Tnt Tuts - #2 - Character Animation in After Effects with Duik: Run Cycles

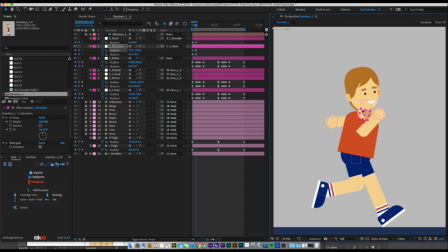I just basically pasted the exact same ones. I mean, I guess you could have his... No, I don't want to move him. Because we're going to have him squish down
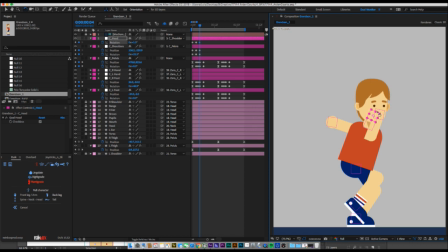as because his whole body is squishing right now. He's feeling the impact of that hit.
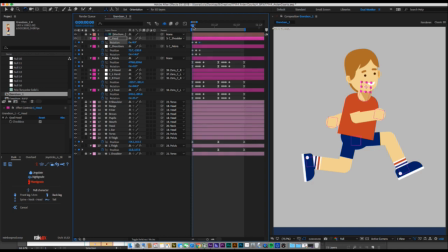So he's up, extended, happy, goes down, hits the ground.
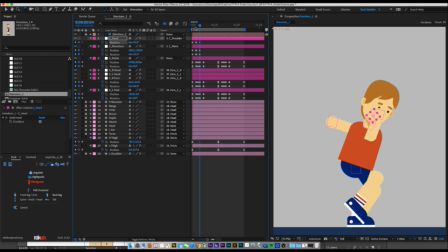Now he feels the impact of that hit, and his body sort of, his chest and head come down from that impact as well. Now he's coming out. I need to adjust this.
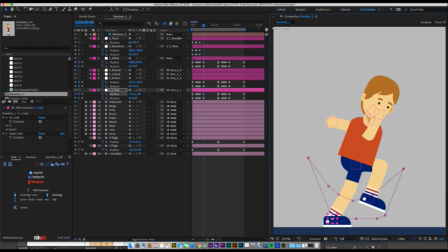This leg isn't straight enough anymore. And then back just a little bit. And sometimes I won't even do that. No, let's go all the way to when he's in the air.
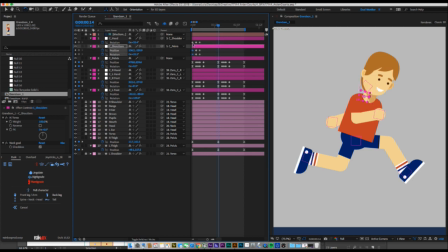We'll copy our first keyframes back. I think that works. Let's copy them again so we've got the full loop.
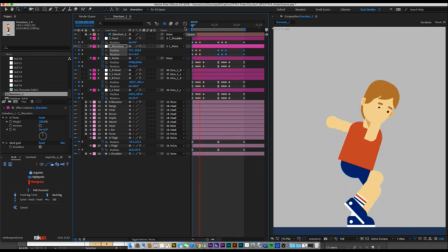So I sort of all we really put in there was just that little bit of impact. All the other keyframes are duplicates, but it's just that little bit of impact. And I might bring it out of frame just so it lasts a little bit longer.
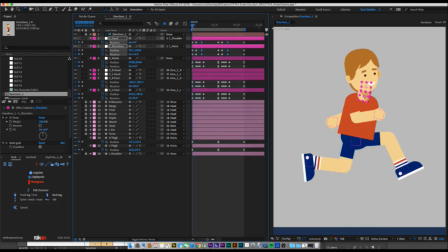And same as we did with the pelvis and the legs, I'm going to add those eases.
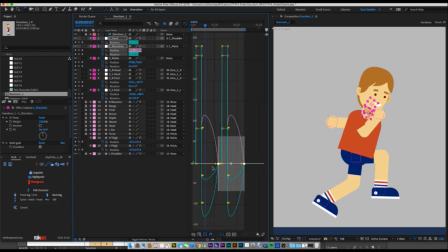And for the two when he's going up, I'm going to extend them so it matches.
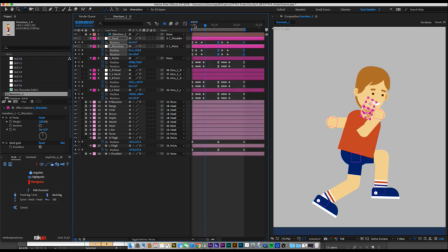That looks pretty good, but the one thing you'll notice is that everything just looks a little bit too uniform.
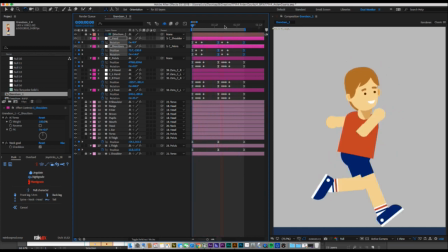And just like I did in my walk cycle tutorial, this is something I just always like to do is I'll put the head 1 or 2 frames after the torso.
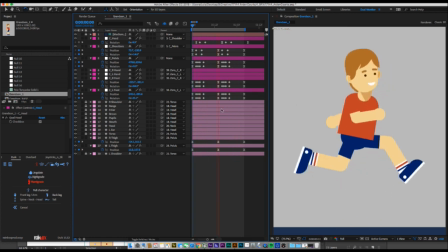And as you see how that just gives it just a little bit more naturalness. It's a little bit of secondary motion, as they call it, because the head is moving secondary to the torso. You know, the torso is affecting what the head is doing.
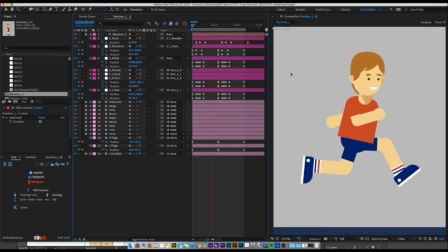It's a little bit delayed to get up to that head, the effects of the squish and run, the impact.
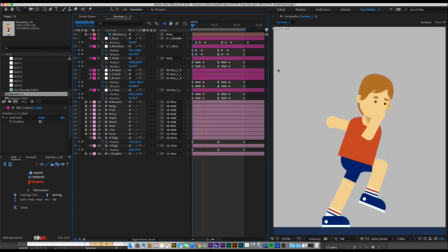So I think that's looking pretty good. We can move on to our arms now.
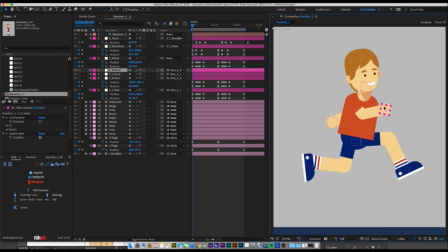And like I said, we had our arms basically positioned correctly when we started. Add a position. I don't think we'll need rotation again because normally I would add rotation, but just because these hands are balls,
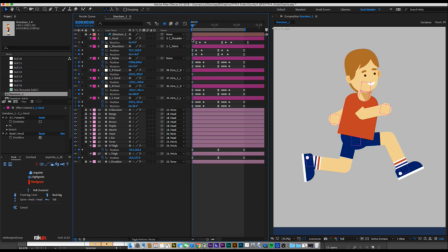like literal circles, you won't even notice the rotation if I put it, so I'm not even going to waste the time. And then we go all the way to halfway. This arm would now be back. This arm would now be forward.